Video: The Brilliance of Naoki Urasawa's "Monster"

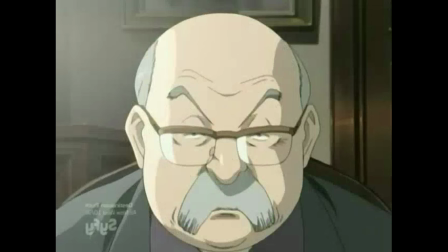What I mean by this is that so many individual elements in Monster integrate together in a way that makes the show incredibly realistic and believable.
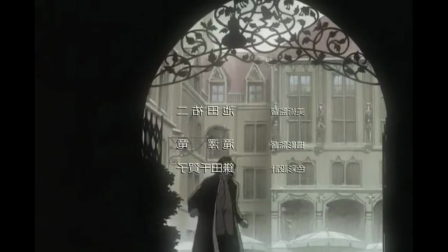There is no magic in this show. There is no fan service. There are no drawn-out battles.
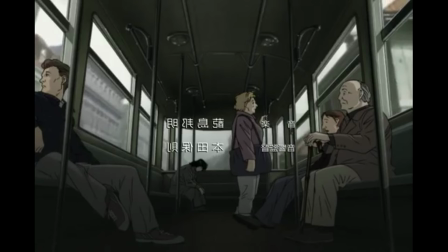No shounen protagonists or blushing tsundere's. Only people.
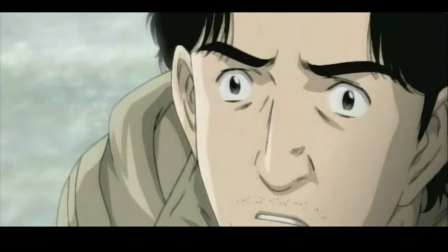These people can be just, righteous, upbeat, and morally good,
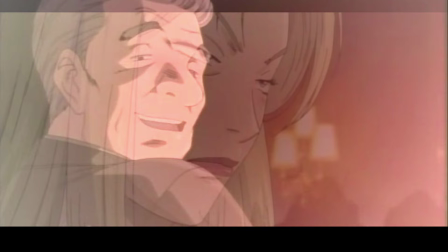but they can also be pure evil, selfish, and absolutely broken.
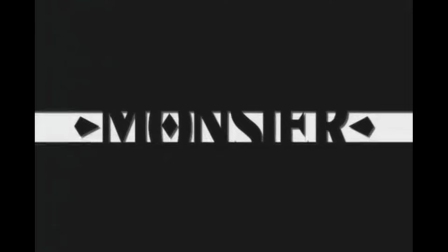It is incredibly realistic, and this adds an element of grimness that is not common in the media to Monster.
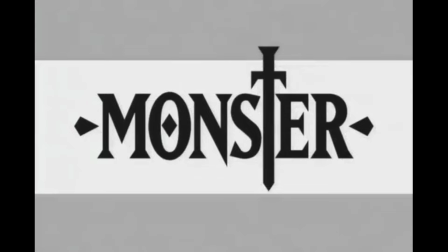The atmosphere is helped by one of the best openings to an anime that I've ever seen in terms of setting a mood for the show. At the beginning of every episode, we witness this muted, ominous opening. We see a dishevelled Tenma skulking around,
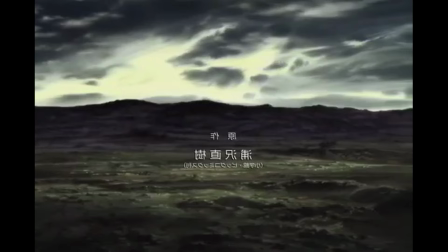the camera cuts at strange times and shifts in and out of focus, and the music is rhythmic but incredibly unsettling.
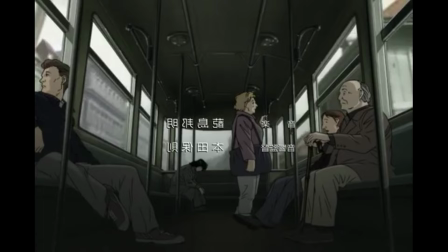All in all, this opening is uneasy and eerie and brilliant. It fits the show perfectly, so major props to Madhouse for that.
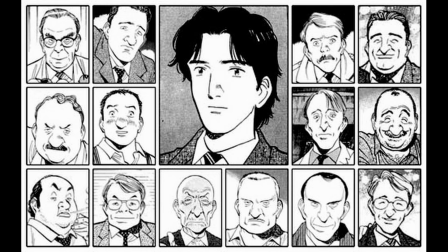This realistic atmosphere is also aided by the art style of the show and manga.
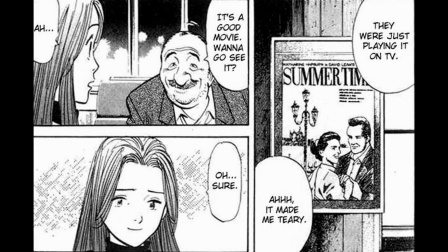The character models are very detailed, with more lines and details in the face than you usually see in the medium for added realism.
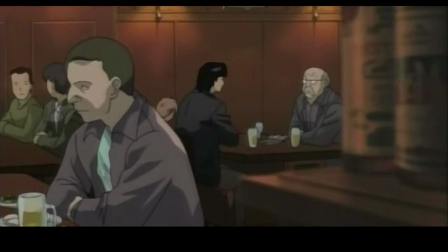The colour palette that Madhouse uses is also hugely important to the show's atmosphere.
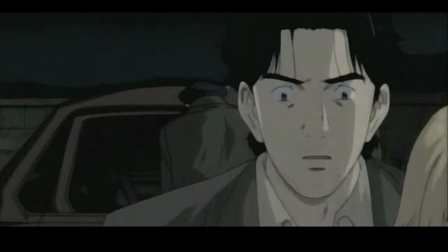In times of comfort or safety, it is very warm, but during some of the darker moments, it's quite muted, with lots of dull greys,
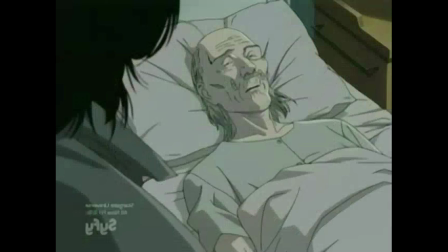browns and blacks, and not much brightness or boldness, which contributed superbly to the dull and bleak nature of the show.
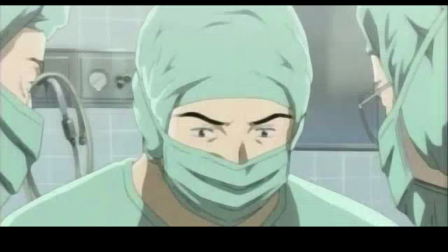I should also pay small tribute to the understated music of Monster, which was at times so subtle that you didn't even notice it,
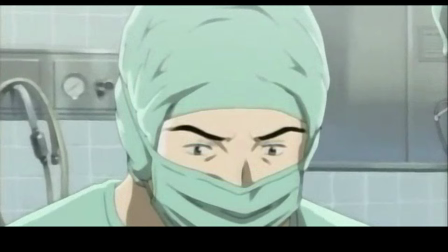but at the same time was a huge contributing factor to its atmosphere and tone. This is all just my perception of course,
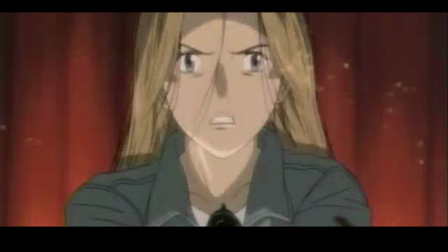but an interesting thing about Monster that I noticed is that the tone subtly yet clearly shifts at around the halfway point in the show.
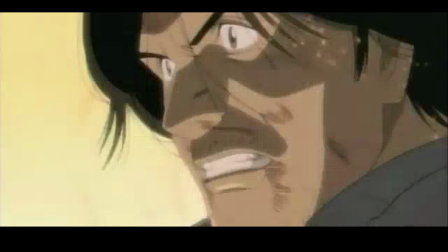Before the end of the Munich University arc, in which Johan escapes death again after burning down the library,
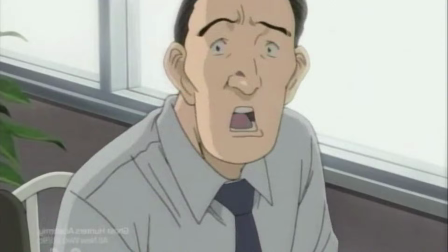Monster was a bit more direct and blunt with communicating its themes.
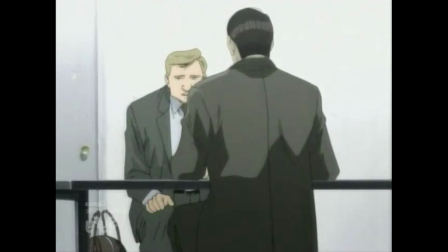It was still subtly and meticulously done, but it was relatively cut and dry,
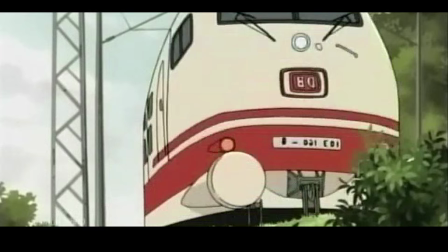as in not much interpretation was needed to piece together the moral issues and themes that the show was tackling.
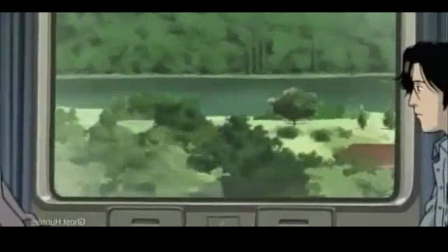After the Munich University arc where the story expands deeper into Prague and other parts of Europe, the show becomes much more poetic and abstract.
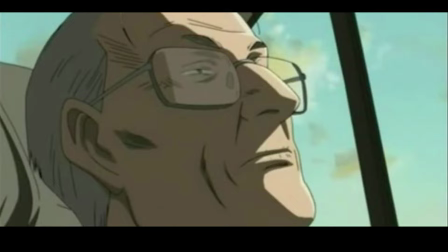We get into some metaphysical stuff, as we get closer and closer to discovering the truth behind things.
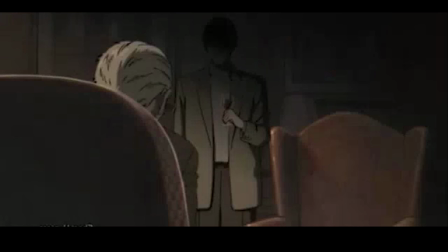There is a lot more symbolism, ambiguous themes and interpretation associated with this second act of the show,
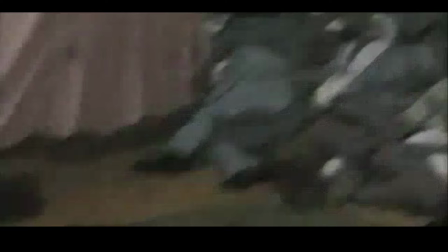which I felt was really intriguing as we begin to learn about Grimmer's story and dive into some of the Red Rose Mansion stuff before the grand finale.
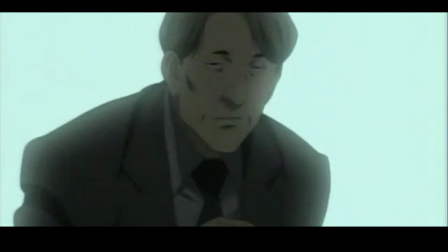This second act of the show changes things up by encouraging the watcher to think a little bit deeper than before to prize things out from the story.
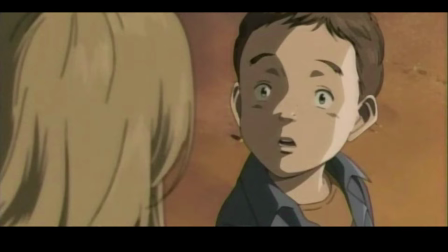Perhaps I'm just insane and completely alone in recognizing this style shift, but it's something I thought was evident as the show moved through its middle act. Despite this style and tone shift, the atmosphere remains constant in the show.
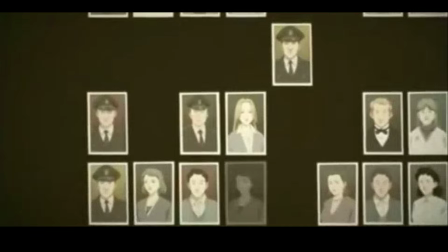Dark, gritty, and deeply engaging.
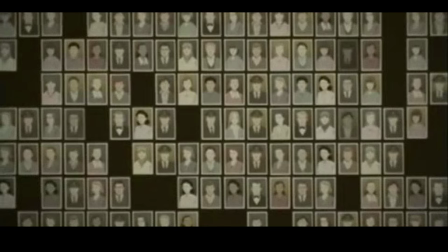This atmosphere, established through so many elements, is absolutely key in drawing in the viewer and keeping them engaged throughout this tale.
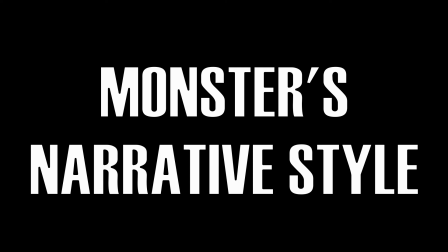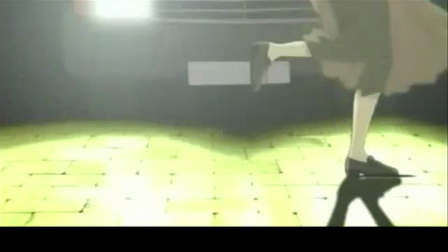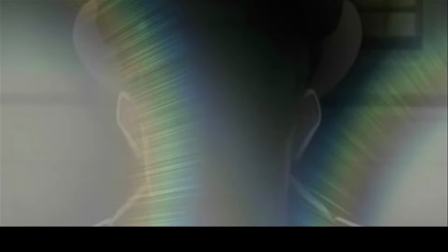There are exceptions, of course, but most shows tend to be either plot or character-driven.